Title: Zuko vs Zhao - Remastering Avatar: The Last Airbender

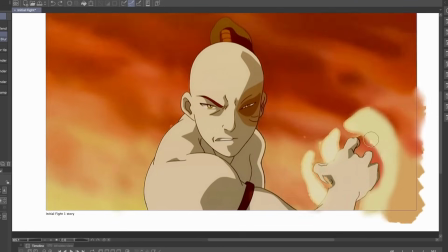Well, that's kind of what it felt like for me. Anyways, if anyone has any tips or tricks on how I could have better tackled this sequence,
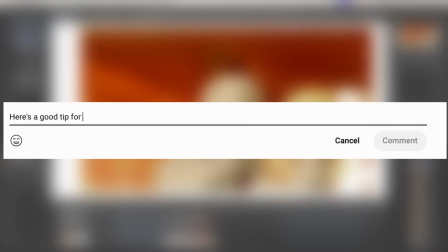please let me know, as I'm always down to know more, and so I can avoid something like this happening again in the future.
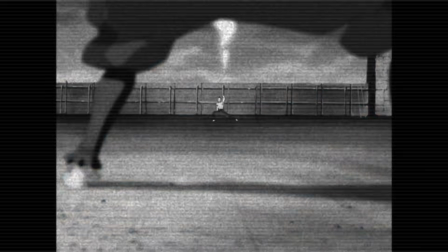The next shot features Zuko between Zhao's legs. Okay, there's gotta be a better way to phrase that sentence.
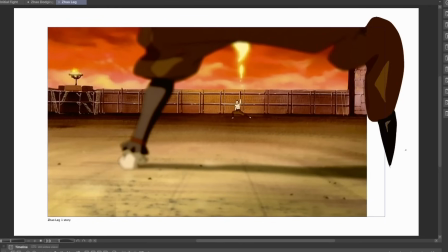Instead of doing a panning shot, I decided to keep it a static camera because I was simply not in a good place after that prior scene.
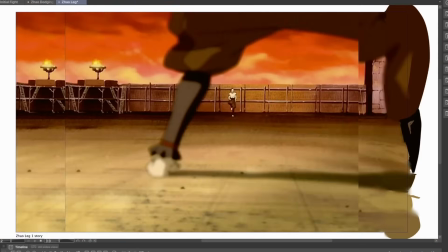I wanted a break from the moving background, so I simply took the first and last frame and stitched them together.
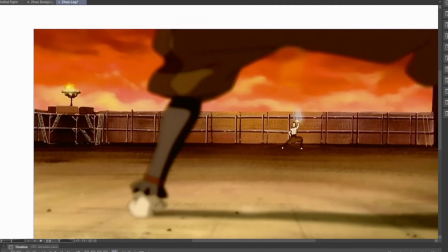Then I got Zuko and pasted him into each sequence.
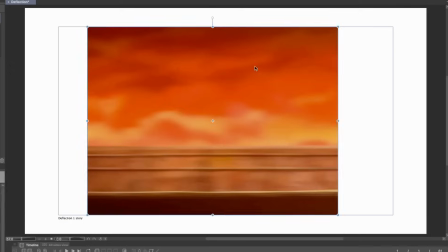But enough messing around, I moved on to the next scene and shifted the frame to the left as I felt that it gives us the best view of this ball
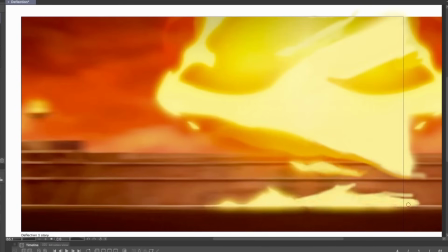of fire and draws our attention from the right of the screen to the left as Zhao ultimately blocks this valiant effort from Zuko.
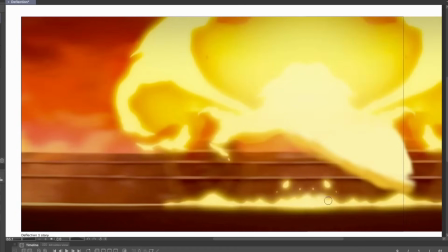This was another tracking shot and I didn't want the shots to seem too inconsistent a la the earlier scene, so I ended up using a little trick.
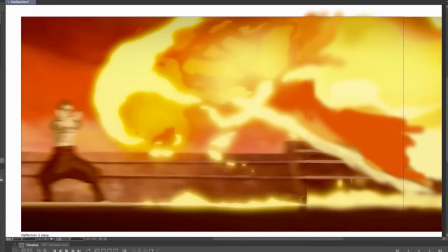I copy and pasted a portion of the frame and then flipped the image horizontally.
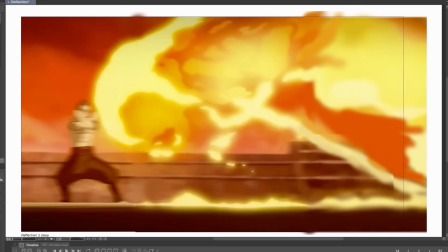To avoid the scene looking like a mirror, I also used a brush to add minor differences here and there.
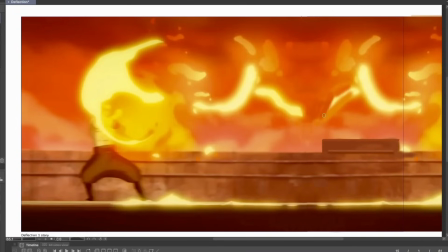The fire was also a ton of fun to animate because there was no worry about appearing
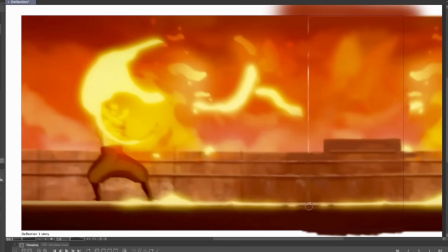too straight or too round or honestly worrying about it matching from one frame to another.
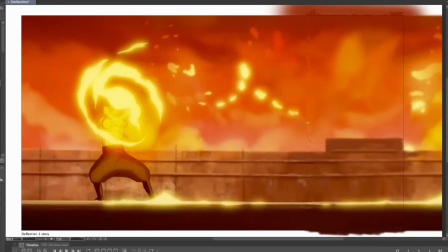It felt freeing adding lines wherever I wanted to.
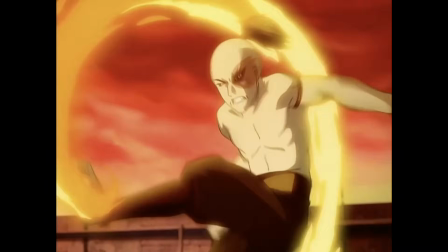Moving along, I was quite scared with this next sequence because this kick from Zuko felt like it would be another instance of headache and frustration.
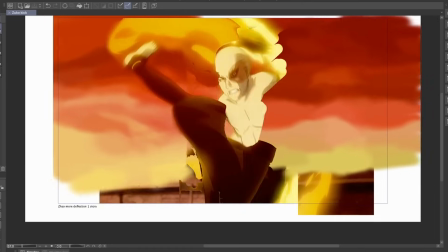However, this one ended up taking a fraction of the time. Well, it still took a little bit over an hour, but that's still a fraction of what I spent on the other scene.
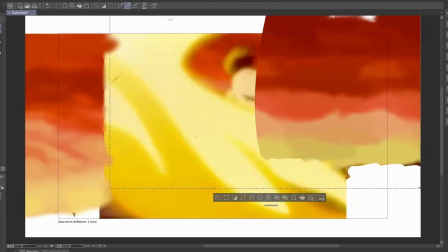What I ended up doing was drawing over the original cloud, so I didn't have to worry about trying to be too consistent with the original animation sky.
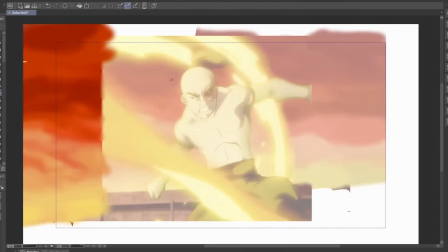I then matched the flow of the camera's movement while filling in the blank spots here and there.
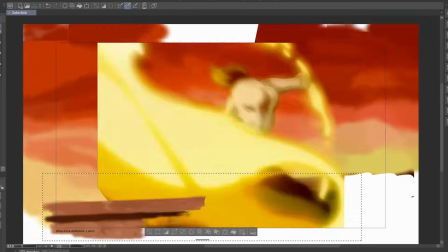The walls were next, and that was relatively simple, as was this entire scene in general.
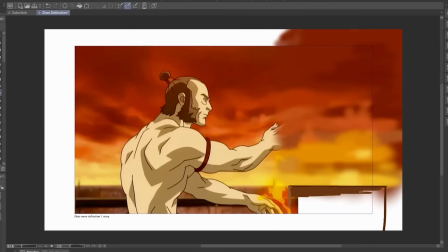Zhao is on the defensive end yet again, and I moved him over to the left to make it seem like his back is cornered against this imaginary wall.
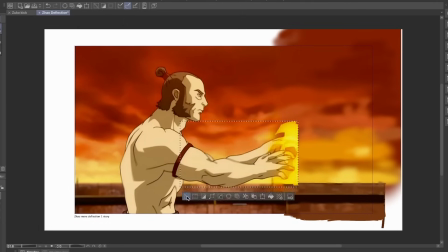Luckily for me, the camera stays on him and doesn't really pan around at all. There is some minor shaking, but nothing too major.
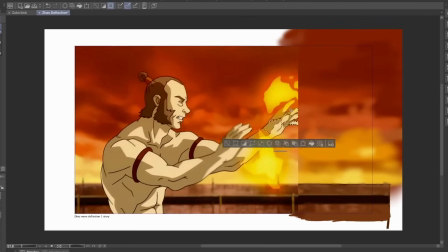This allowed me to not worry about the clouds changing between frames, and I was able to work on the scene like I normally would. After the background, I moved onto the fire yet again, and I was happy to make the flames as big as I wanted.
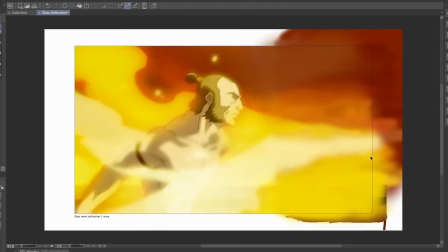This was yet another fun sequence, and I think it looks quite good. Here's the next set of scenes all together.
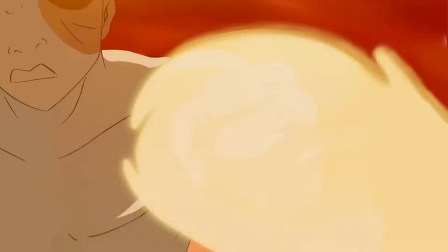All things considered, I'm quite pleased with how these turned out, and although I'm not a big fan of how that one scene looked, it doesn't bother me as much.
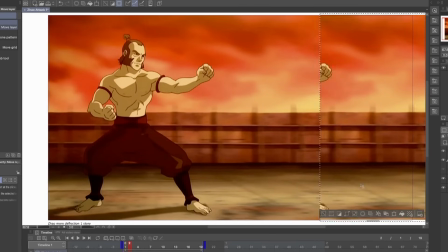Okay, that's a lie, but I'll get over it. Now it's Commander Zhao's turn to be on the offensive, and because the camera was panning yet again,
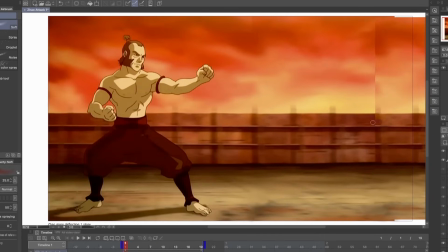I took the wall from future frames and placed them in the first frame so it appears consistent throughout.
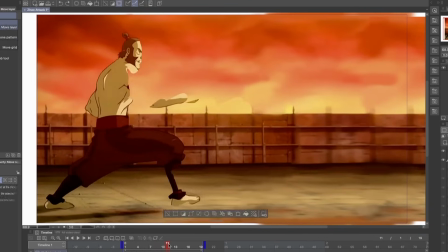I would then fill in the differences to complete the look and go from there. It's a short scene, but a welcome one.
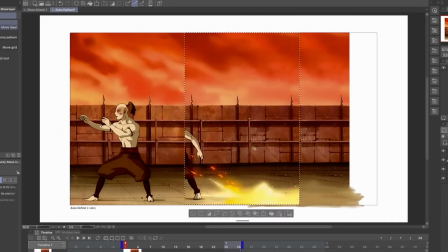Zuko's defensive stand is less impressive, at least visually, than Zhao's earlier, and I'm not complaining.
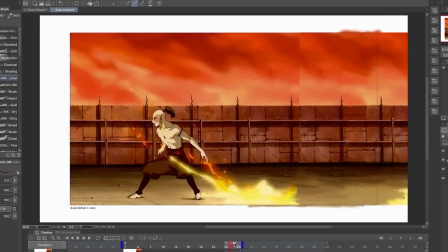Less impressive looking means less work for me. This is a simple shot where Zuko deflects the incoming fire.
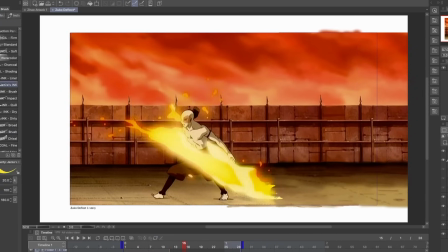I used the same tricks from the previous scenes and was able to finish this one with relative ease.
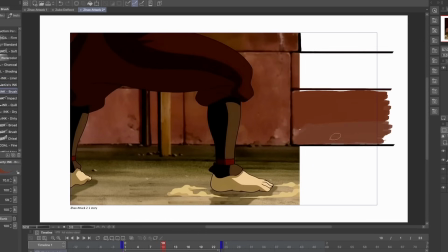Moving this next frame over to the left was a super easy decision, barely an inconvenience.
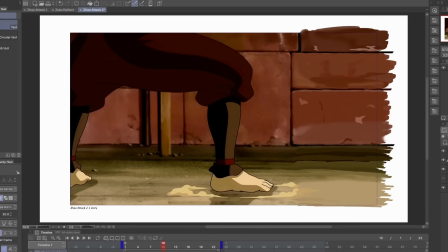I simply drew in the rest of the wall and ground, and that was it.
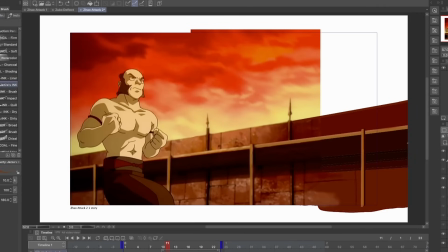We have another angle of Zhao on the offensive, and I drew the wall and made sure to extend it past what we see on the screen,
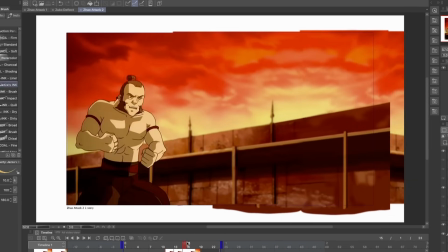because this is another instance where the camera would pan and have the wall moving alongside it.
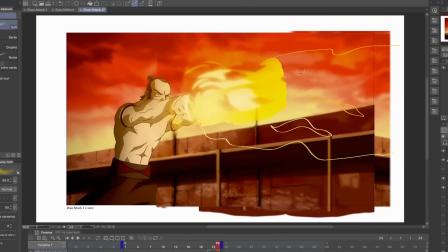I happily completed the fire segment before moving on. I initially thought this scene was just a copy of the previous scene,
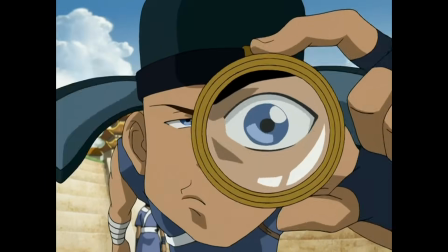so I was about to gladly skip over it and place the other scene in place of it, but after taking a closer look,
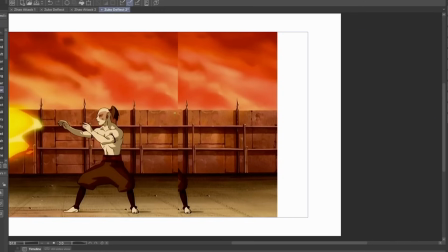I realized that it's slightly different. I was so tempted to still put in the other scene in place of this one, but I decided against it, and also to complete the scene the right way.
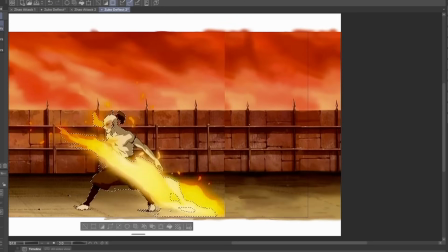I used the same tricks again, and although the scene wasn't hard, it was super tedious and took quite a while.